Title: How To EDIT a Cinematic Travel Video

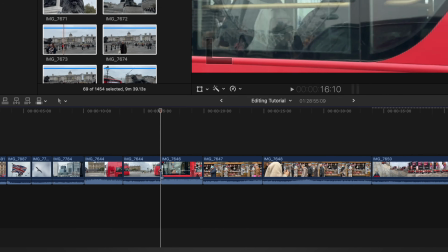If that's the case, we're simply going to delete those altogether, and you'll end up with a timeline full of nothing but usable clips. Now, once we have all of these clips on our timeline, it's time to put them in some kind of order,
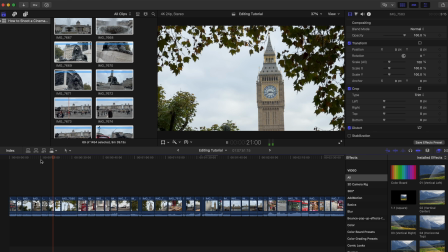but it's important to think about what shots cut together nicely and work well with each other. It's also at this stage that there's a slight crossover between the visuals and the music. Now, you may have already chosen a track for your travel video, in which case, great.
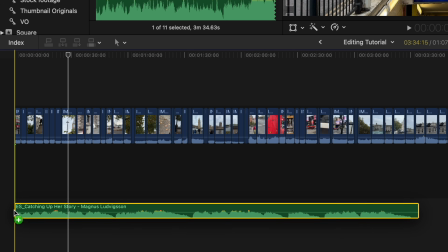I would recommend now getting that track and just laying it down on your timeline like this, because this is going to give you a good feel for the rhythm and the pace of your edit. Now, if you don't already have a track for your travel video, then it's at this stage that I like to start playing some tracks in the background whilst I'm editing these clips, because more often than not, I hear something that just works with the footage whilst I'm editing it.
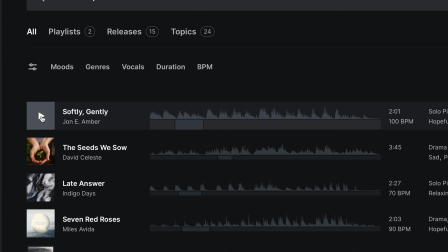So I've got Epidemic Sound open and playing music on one tab, and I'm editing on another. And for this, I just want something subtle.
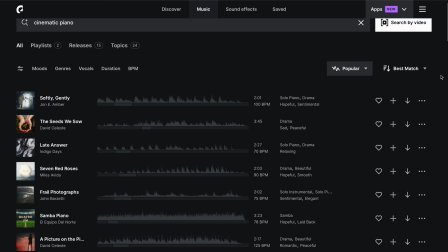So I've been listening to a playlist of cinematic piano tracks, and I've landed on this one here called Dismantle by Peter Sandberg. Now, the reason I've gone for something subtle is that I want to include a lot of sound design in this sequence,
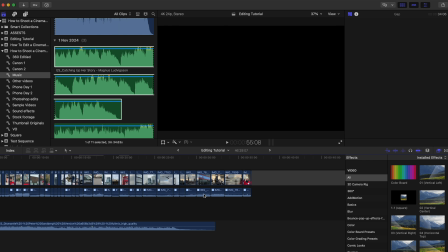and I don't want any music to overpower or dominate the edit too much. So once you've got your music either playing in the background or you've laid it out on your timeline, it's then time to start thinking about putting all of these shots into some kind of an order.
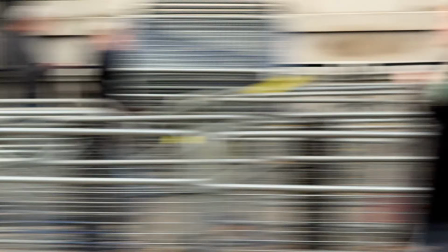For example, this is a good shot, and this is a good shot, but they don't cut together very well.
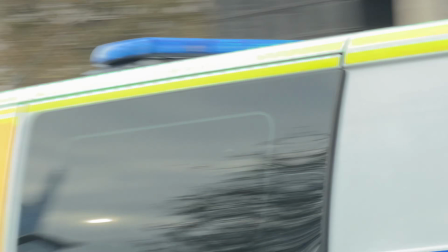This first shot is panning to the left, and the next shot is panning to the right.
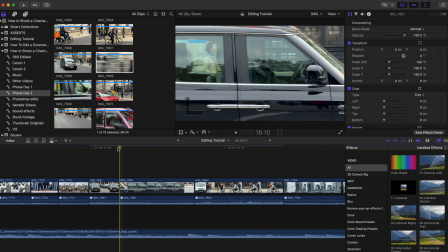So there's this really awkward and jarring cut, compared to, say, this clip here, panning to the right, and this clip here, also panning to the right. This makes for a much more seamless transition. Really important this. We want to seamlessly take our audience from one shot to the next. Now, talking of transitions, in part one, I showed you how to shoot your own unique transitions. So let's sprinkle some of these into this sequence to help us transition from one shot to the next.
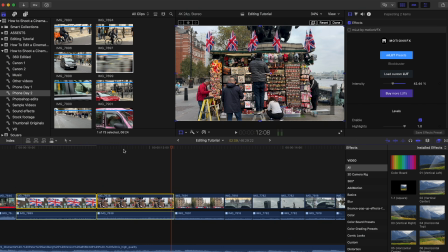So we've got these two shots on the timeline at the moment. We just have a straight cut taking us from one shot to the next. But now we're going to get this messy clip that I shot at Piccadilly Circus,
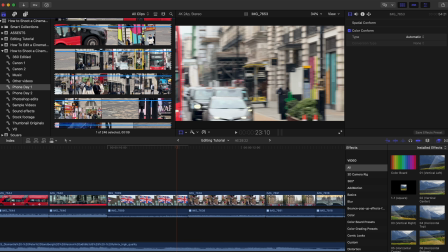and we're just going to pick out 5 or 6 frames of this clip, and we're going to lay it on top of this cut like this.
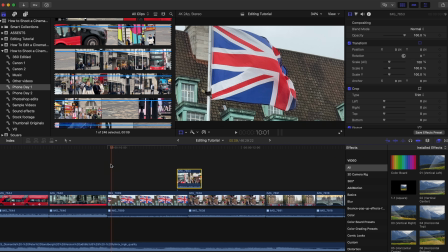And we now have our own custom transition taking us from one shot to the next. This makes the transition so much more interesting than a simple straight cut. And this is before we've even added sound effects. As soon as we add some sound effects to this transition, it really comes to life.
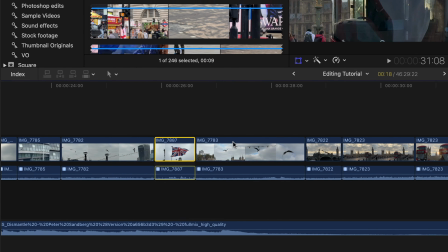And again, I'm going to make my way through these clips, putting them in an order which I think works best, being really brutal with this edit.
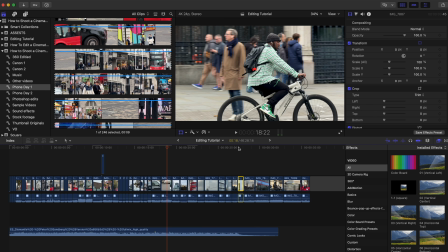I've got a lot of clips here, and I want to get this sequence down to around about 30 seconds.
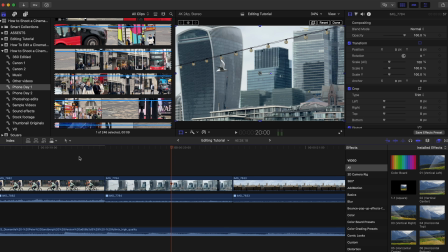So I'm only choosing the best bits. I'm also thinking about visually what shots look best, as well as what shots transition from one to the other.
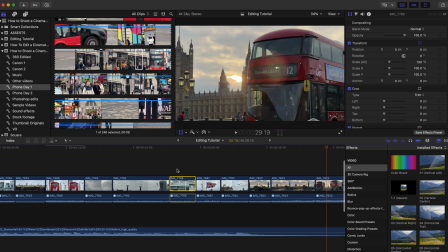And if I struggle with cutting 2 clips together, I'm going to add some of my own unique transitions. Okay, let's talk about the hook, because the hook is really important.
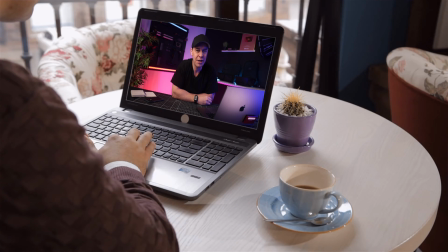It doesn't matter whether you're making a 2-hour feature film, a 15-minute YouTube video, or a 30-second travel video for Instagram. The hook is what's going to grab people's attention and keep them watching. And the length of your hook is dependent on the duration of your final film or sequence.
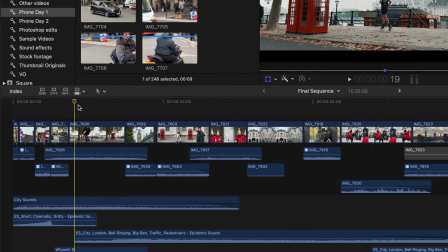So because this travel video is only 30 seconds long, we only have a few seconds to grab our audience's attention. So how do we do it? Well, let's take a look at the opening hook of this sequence, and I'll show you exactly what we've done.
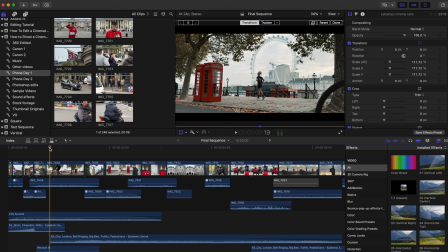Let's watch it a couple of times, because if you blink, you'll miss it. Here we go. Okay, and again.
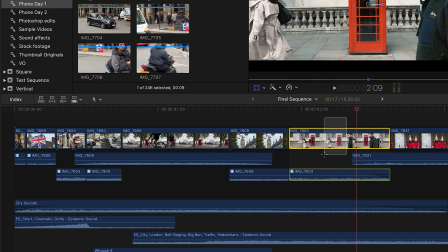Okay, let's skim to the 2-second mark, and as you can see, we have 7 clips within the first 2 seconds of this sequence. We have sound effects as well, but we'll get to those later. And there's reasoning behind all 7 clips, by the way. Each one serves a purpose.